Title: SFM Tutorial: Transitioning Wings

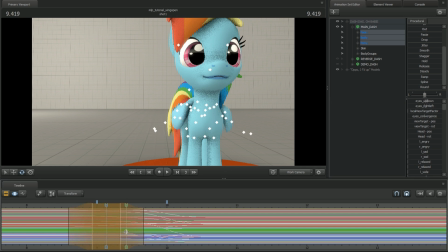273s
Now I just added this little bit in the beginning so that it wasn't flying up from the body, to try to keep them in sync. So there. So if you go through this, you can see, yes, the wings open.
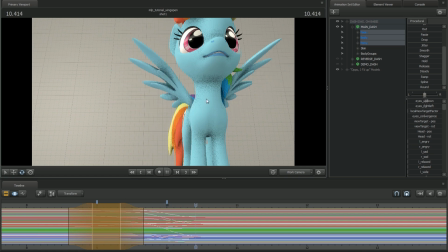286s
You can obviously tell here that you can see that shift. You can see that kind of explosion of the wings change here. But you can take advantage of the fact that when the wings are opening, as long as you do it pretty quickly, nobody's going to notice.
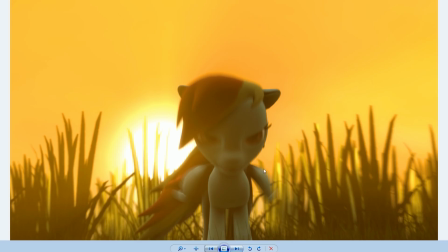301s
So if you hear, this is one of the shots from that intro.
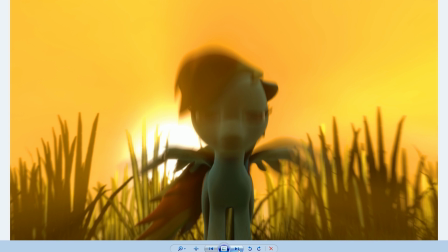305s
If you look at the wings here, because of the motion blur and the fact that it only takes a couple frames, you don't actually see that transition.
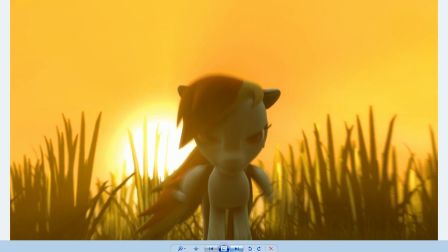314s
It almost looks like the wings are actually opening. It's a kind of fooling the viewer into thinking that there was no change in the model, and actually just the wings spread.
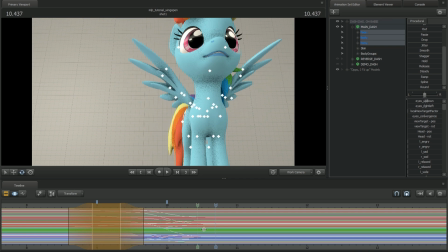328s
This does work in reverse a little bit here. So let's grab a reverse model here.
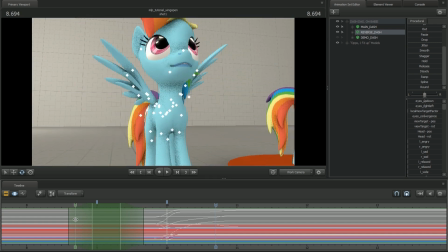335s
So if you wanted to actually have the model go from open to closed, you could just do the exact same in reverse.
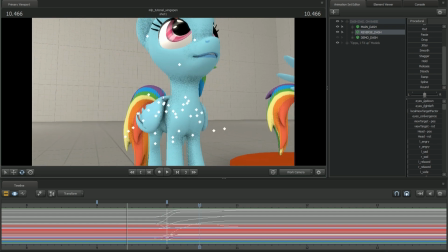344s
And so here, I add a little bit at the end there just to give it actual refinement when it comes to the body. But yeah, you just do that exactly in reverse and you get exactly what you want.
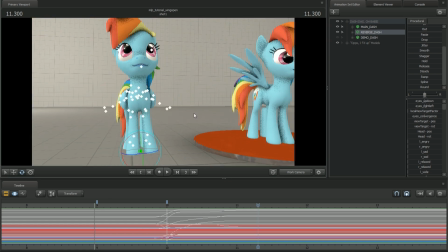357s
So the key here is to animate both the open and close evenly to make them move together, then transition between them, and you won't even really notice that transition happened. As long as you make the transition fairly quickly. If you go too slow, the user will start to catch up on that.
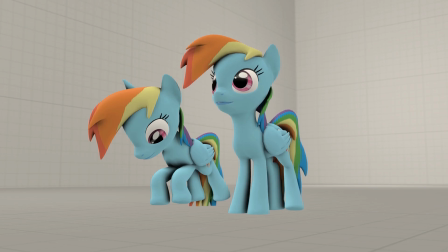377s
If you actually look at some of my previous videos, like with the scared dash when in the front flip demo,
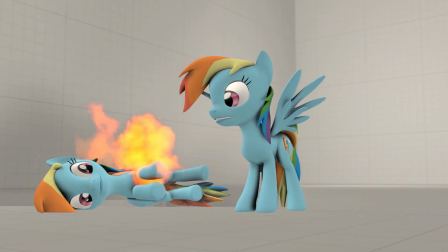384s
that was a quick transition, so you didn't even really notice the opening. The Fluttershy takeoff and the Fusurier, again, that was a fast opening.
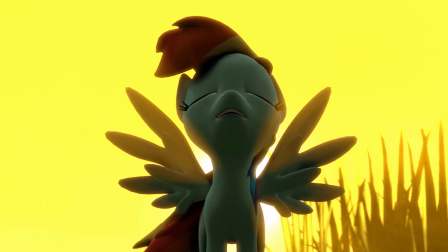392s
It's hard to tell the model change, or in, like I said, in the intro here. If you do a little refining, here I'll go to this.
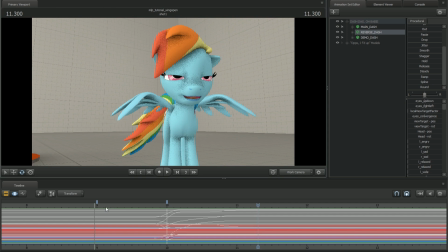402s
Need to lay off the smokes a little there, but with a little refining, and this is the animation from the intro here, you can get some just kind of cool effect, just a quick open.
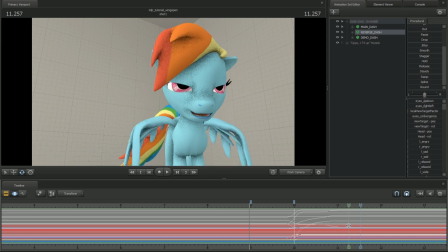416s
And now that you can see actually the model itself, you can see that there's an obvious change here. There's an obvious change in the model, but in the video you don't even notice it. It's too quick. It's a creepy face. So yeah, if I'm going to make the
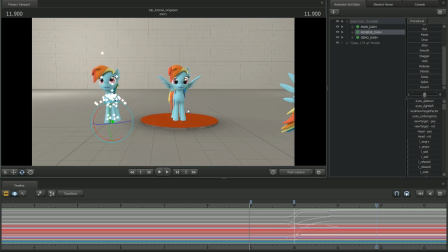432s
opening that I have here that I actually animated, it's a slightly more refined version, kind of the one I use for this one.
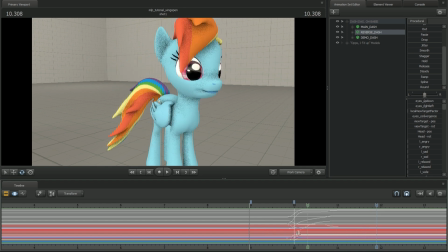439s
I'm going to put it as a download so that people can actually use it if they so wish. The closed one isn't that refined, so I'm just going to keep the open one. If you want to make a closed one yourself, you can. Otherwise, I hope that was helpful. If you have any other ideas for other tutorials, please leave it in chat.
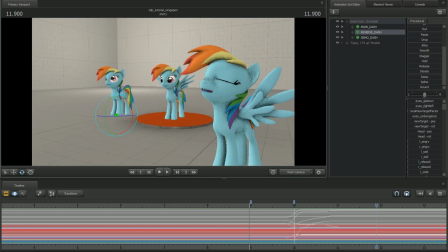454s
Otherwise, rate, subscribe, all that jazz. Otherwise, have a good one.